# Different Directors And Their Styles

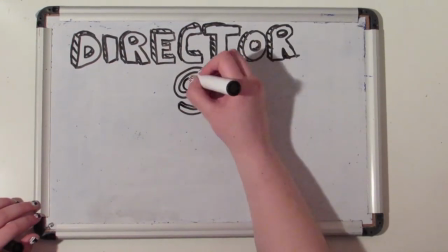0:01 Hi, so the reason you've probably clicked on this video is because you're either not exactly a film director nerd yourself or you want to learn more about film directors in general.
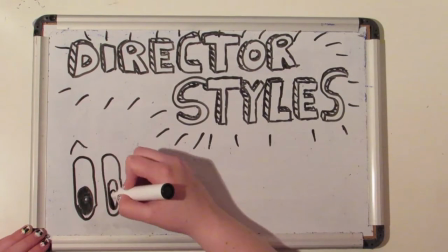0:09 Well, have no fear. Watch, listen and learn.
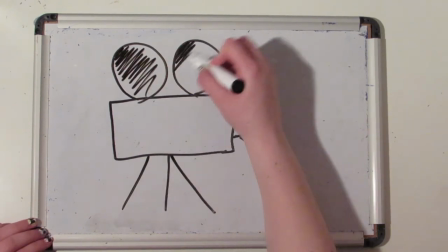0:16 A film director, by its very definition, is a person who directs the making of a film.
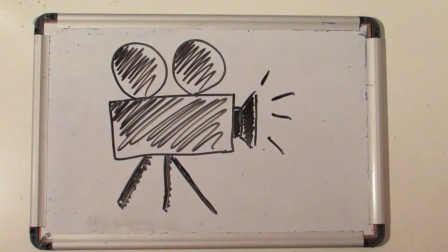0:20 Generally, a film director controls the film's artistic and dramatic aspects and visualises the script while guiding the technical crew and actors through to that vision.
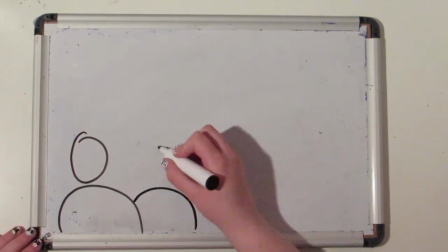0:31 Some directors, in order to make themselves and their work stand out, include their own style within their films.
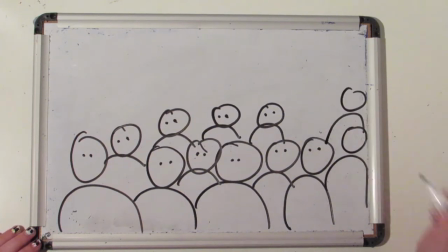0:36 This not only helps them stand out from the crowd, but also allows their work to be easily recognised through different projects that they have or are directing.
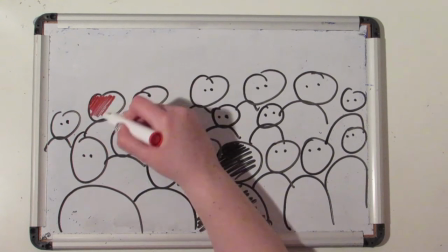0:42 It would be like describing people in general.
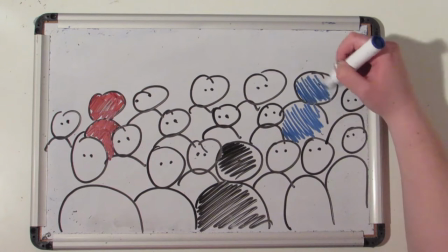0:45 Some may handle a situation in life different to the next, the same way one director will take a scene and interpret or film it in a different way to the other.
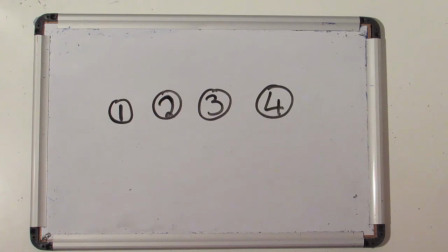0:53 So, let's go ahead and look at our first director.
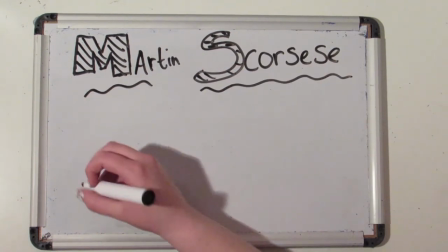0:59 Martin Scorsese, a
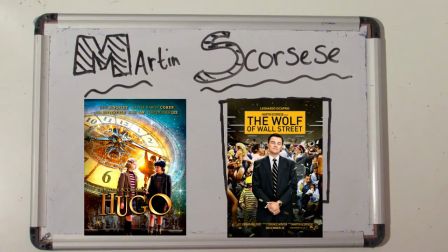1:03 well-known American director and filmmaker of Hugo and the Warp of Wall Street, just to name a few, is known for his long tracking shot in Goodfellas.
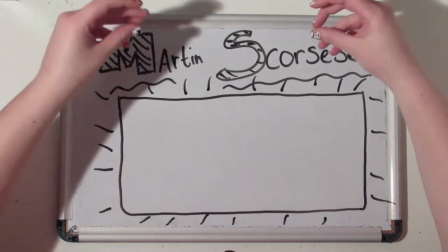1:11 Scorsese uses this tracking shot as a device for the audience to get to know the character of Henry. For example, we see him greeting others as he walks by.
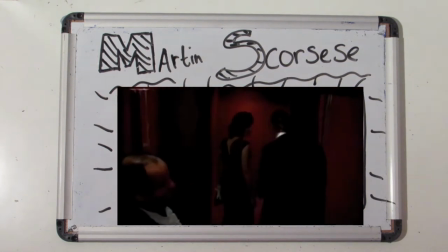1:19 This tells us that he's a popular man that has gained the respect of others around him. However, in the same scene,
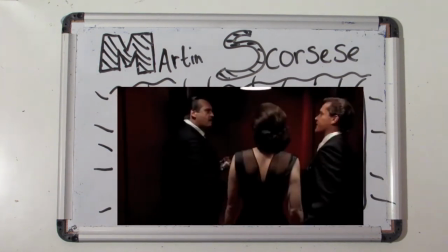1:24 the female character accompanying Henry is also still learning about him and who he is as a person therefore this device also ties in with the narrative as well as involving the audience.
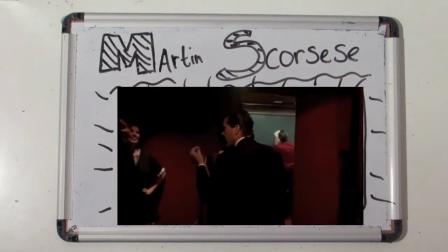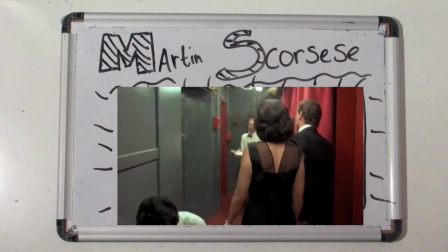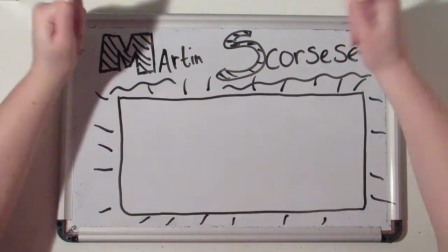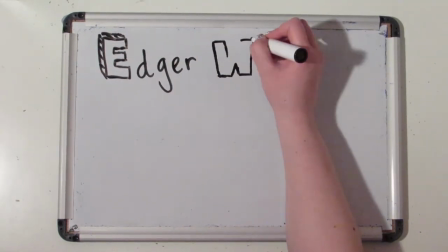1:51 Our second film director is Edgar Wright. Edgar Wright is a well-known award-winning director.
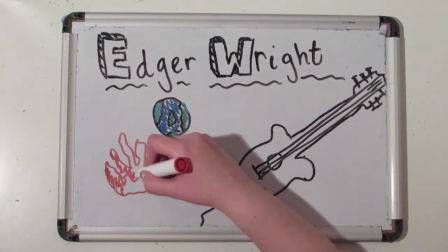1:57 His most famous work as a film director includes Shaun of the Dead, Hot Fuzz and World's End.
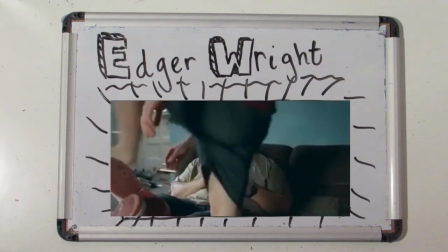2:04 Wright used the style of storytelling through fast-cut scenes using quick cuts to make a mundane activity seem interesting.
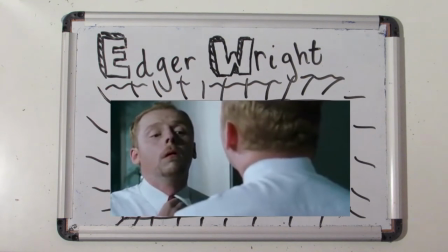2:09 He also uses this technique to convey time passing in these films, as for example when his character is travelling, rather than having a 20 minute long scene that conveys the same story.
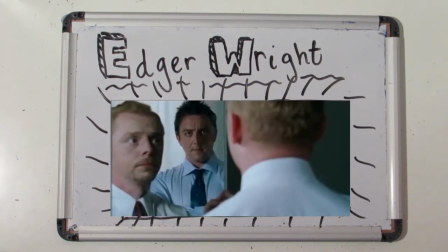2:18 Another style Edgar Wright tends to use is having objects or people entering or exiting the scene in a comedic way, to lighten the mood of a tense scenario.
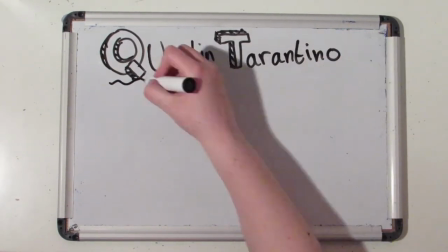2:30 Our third director is Quentin Tarantino. Quentin Tarantino is an American film director, screenwriter, cinematographer,
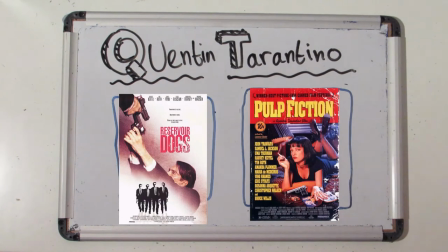2:37 producer and actor who has directed films such as Reservoir Dolls and Pulp Fiction just to name a few.
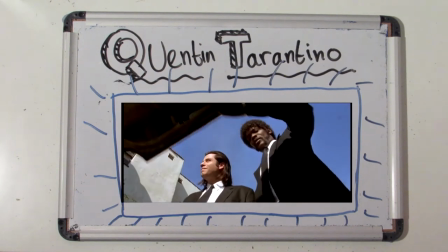2:43 In most of his films Tarantino tends to always include a low-angled shot usually from a trunk of a car as this creates a sense of power to the certain characters in the scene.
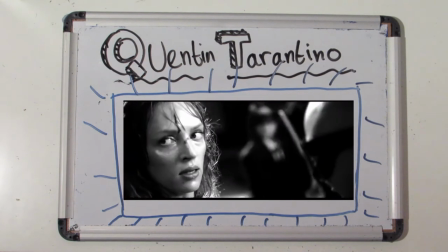2:51 He has also used the black-and-white effect in two of his films Kill Bill and Death Proof.
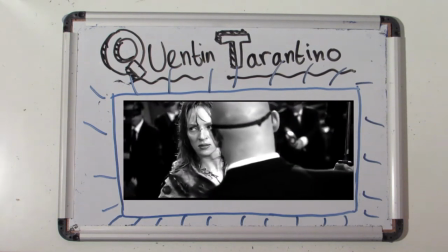2:57 These scenes are inspired by his love for the appearance of early-day films and
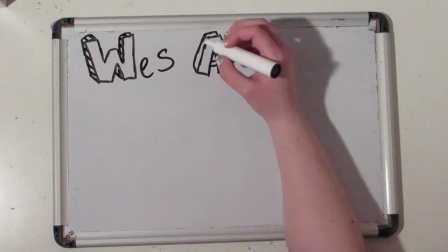3:06 last First but no means least, Wes Anderson.
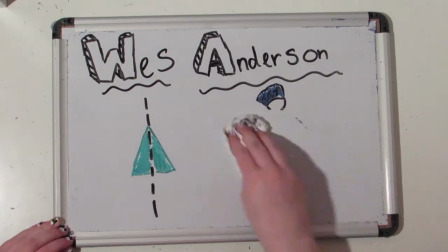3:09 Wes Anderson, director of Rushmore and the Grand Budapest Hotel, just to name a few, much like the previous directors has his own specific style to his films.
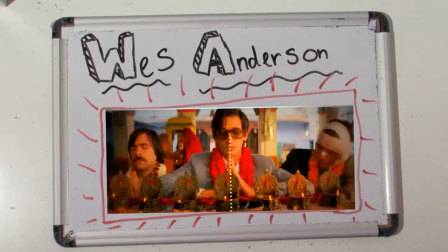3:17 Most directors would shy away from having their characters in the centre of the frame, but not Wes Anderson.
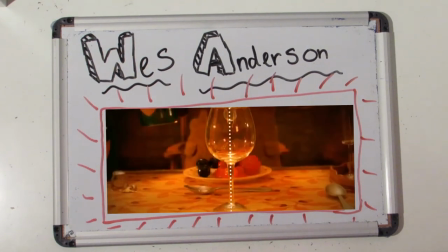3:23 He has developed his own style using symmetry in his films.
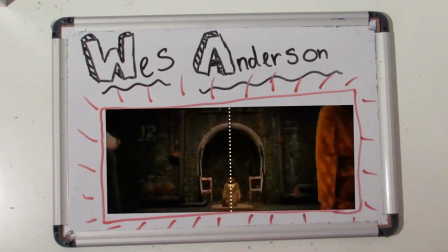3:26 This is a very clever tool to use as symmetry is naturally pleasing to the eye, therefore holds an area of interest to the audience watching.
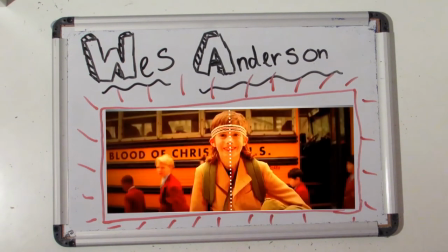3:33 Wes Anderson's symmetrical style makes you look exactly where he wants you to look thank
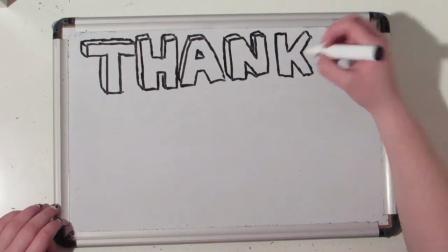3:41 you for watching this video and I hope it helped you understand but different directors and their styles I'm
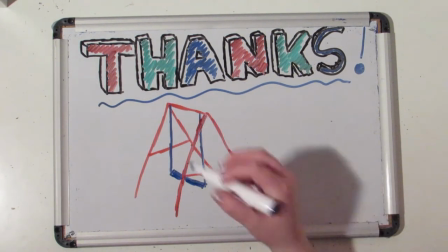3:50 going to leave you one of my favorite Edgar Wright quotes your frame is a playground so play with it